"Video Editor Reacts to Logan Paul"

Tetris-style transitions, kind of swiping, mask, but I do want to say the music is different and has changed into
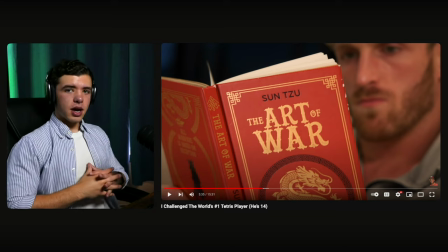(12:28)
a more suspenseful style to kind of pick up the pace. I'm going to assume in a second it's going to cut out and he's going to say something that moves on to the rest of the video.
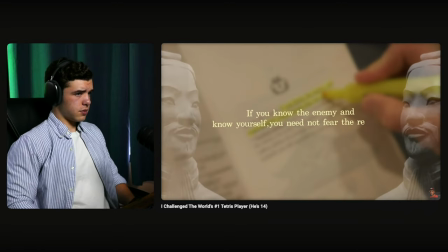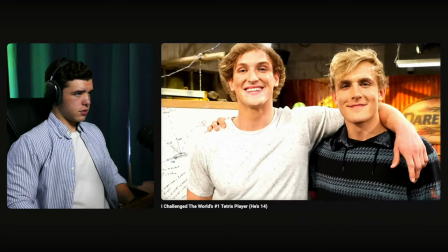(12:50) guy, Jake Paul's brother. But who are my enemies?
Called it.
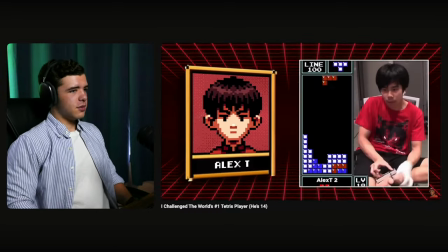(13:01) Alex T, 15 years old. Fastest hyper tapper in the world. Holds the world record for the highest score in Tetris. Chugged Parmesan fat.
Whoa. Parmesan. Okay. Anyway, talking about the edit.
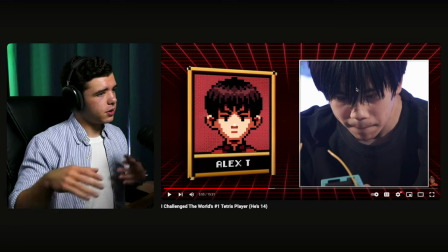(13:13)
Uh, he's probably going to go through this with all of them but we'll cover this this
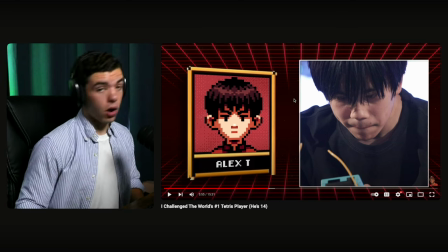(13:17)
first time just so we know right again simple background an asset i'm gonna guess that they grabbed or i mean could have built out but i'll assume that they grabbed it from envato elements or some place
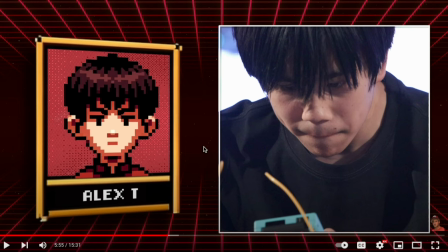(13:33)
and it actually could have been one
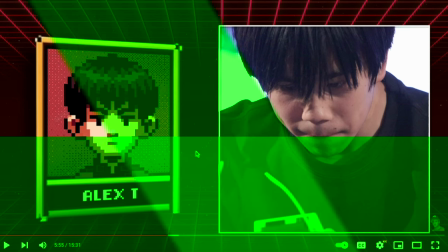(13:36)
area like down here and then they duplicate it and mask it up here so you got these graphics
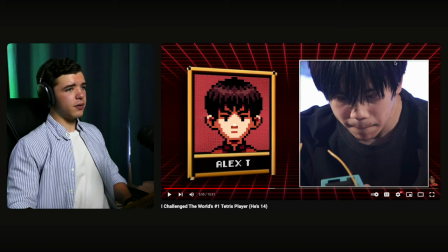(13:42)
that are built out and then this simple cover over top the clips are playing over here and yeah and once again another music change into that retro style sound because i'm going to assume
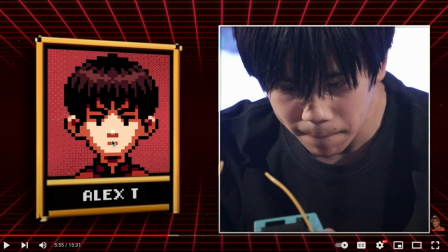(13:57)
we've entered that world of the pixelated type style because he's discussing all of this stuff and so yeah pretty good choice of of transitioning ask this hyper tapper in the world holds the world record for
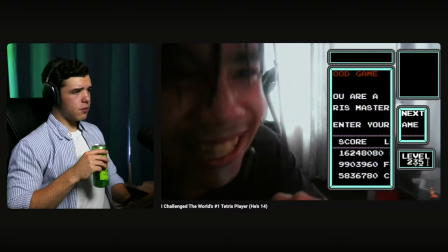(14:11) the highest score in tetris chugged parmesan cheese and poured milk on himself when he did it not sure if he's unstable or just a genius dog playing tetris
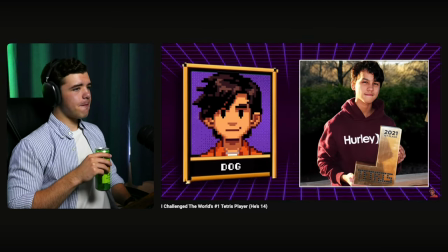(14:19) also goes by dog 2020 and 2021 world tetris champion one of the best players in the world a true dog pixel andy brother of the
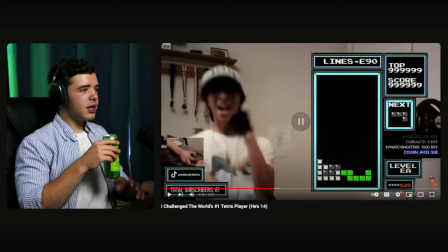(14:27)
dog tetris guy third person in the world to get the kill it's changing color per person to
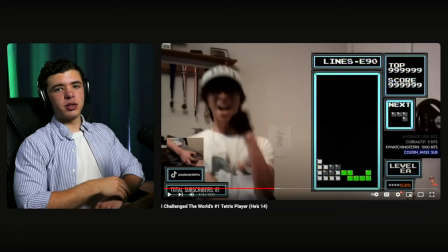(14:32)
kind of make it different from each which makes sense kill screen on tetris and beat the game.
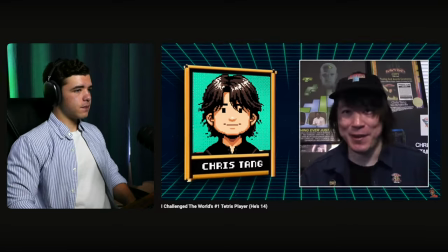(14:39) Chris Tang, video game hall of famer, Sega champion, game designer, Tetris commentator, legend, Jaws.
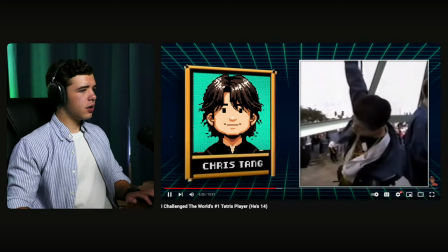(14:45)
Now, I wonder why...
Hall of Famer, Sega champion, game designer, Tetris commentator, legend, Jaws.
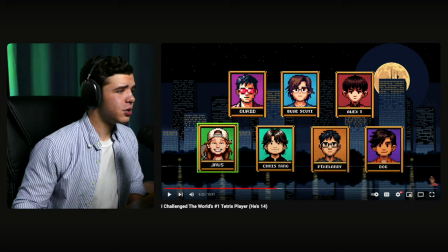(14:51)
Okay. I had to pause quick there. So obviously we got this ring that's moving over and this is built out as well.
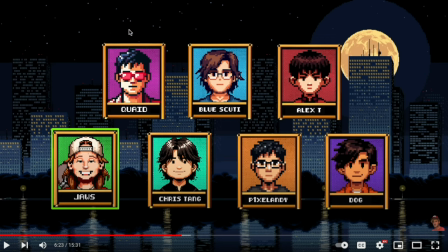(14:59)
You got this looped background behind all this, but I wonder why they went here all the way down to here probably
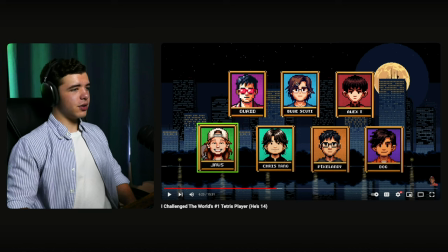(15:08)
because this is the one yeah so they're gonna end on this one and a little move into what we're doing.
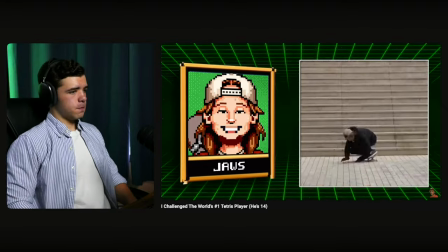(15:16) Professional skateboarder did a crazy jump down a set of stairs not sure how that applies here has a playable character in Tony Hawk's Pro Skater 5 I'm not too worried about this guy.
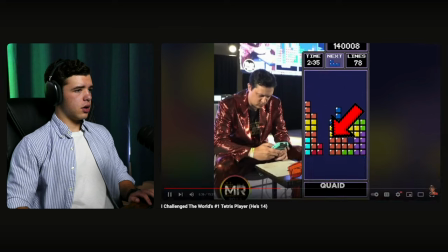(15:25)
Quaid the bad boy of Tetris yes that's a thing known for his use of the unconventional wait hold on they didn't this guy Quaid oh okay
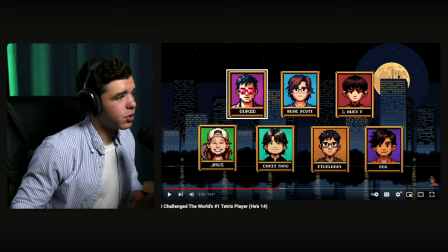(15:33)
so they didn't start up here that my bad my bad they started over here and then went across and then they're ending on here all right makes
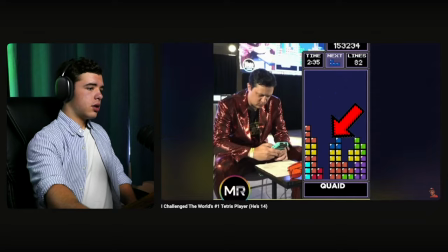(15:42) sense known for his use of the unconventional center well veteran and finally willis
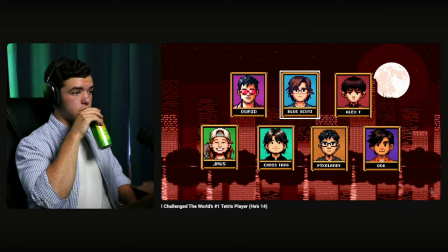(15:47) gibson aka blue scoody 14
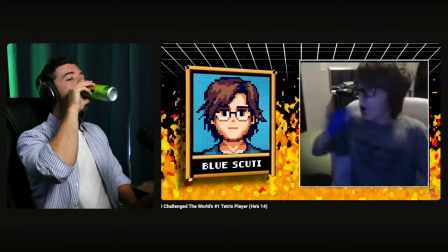(15:52) year old prodigy first person to beat tetris broke the world record specializes in handheld game boy tetris the all right obviously adding for dramatic effect,
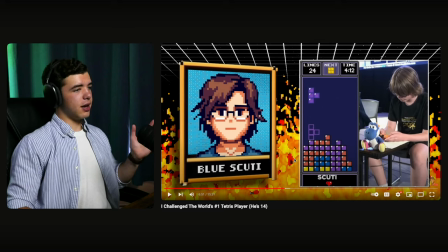(16:02)
the music change and you got the pixelated fire.
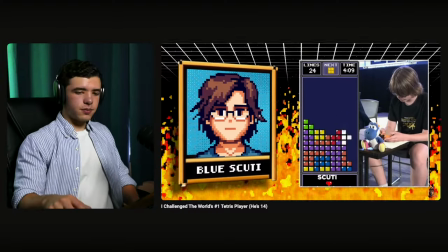(16:08)
Some shadows behind here.
Final boss. It was time.
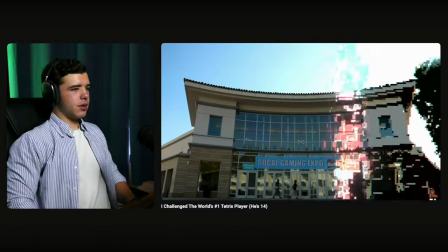(16:17) But not before meeting the legends who started it all.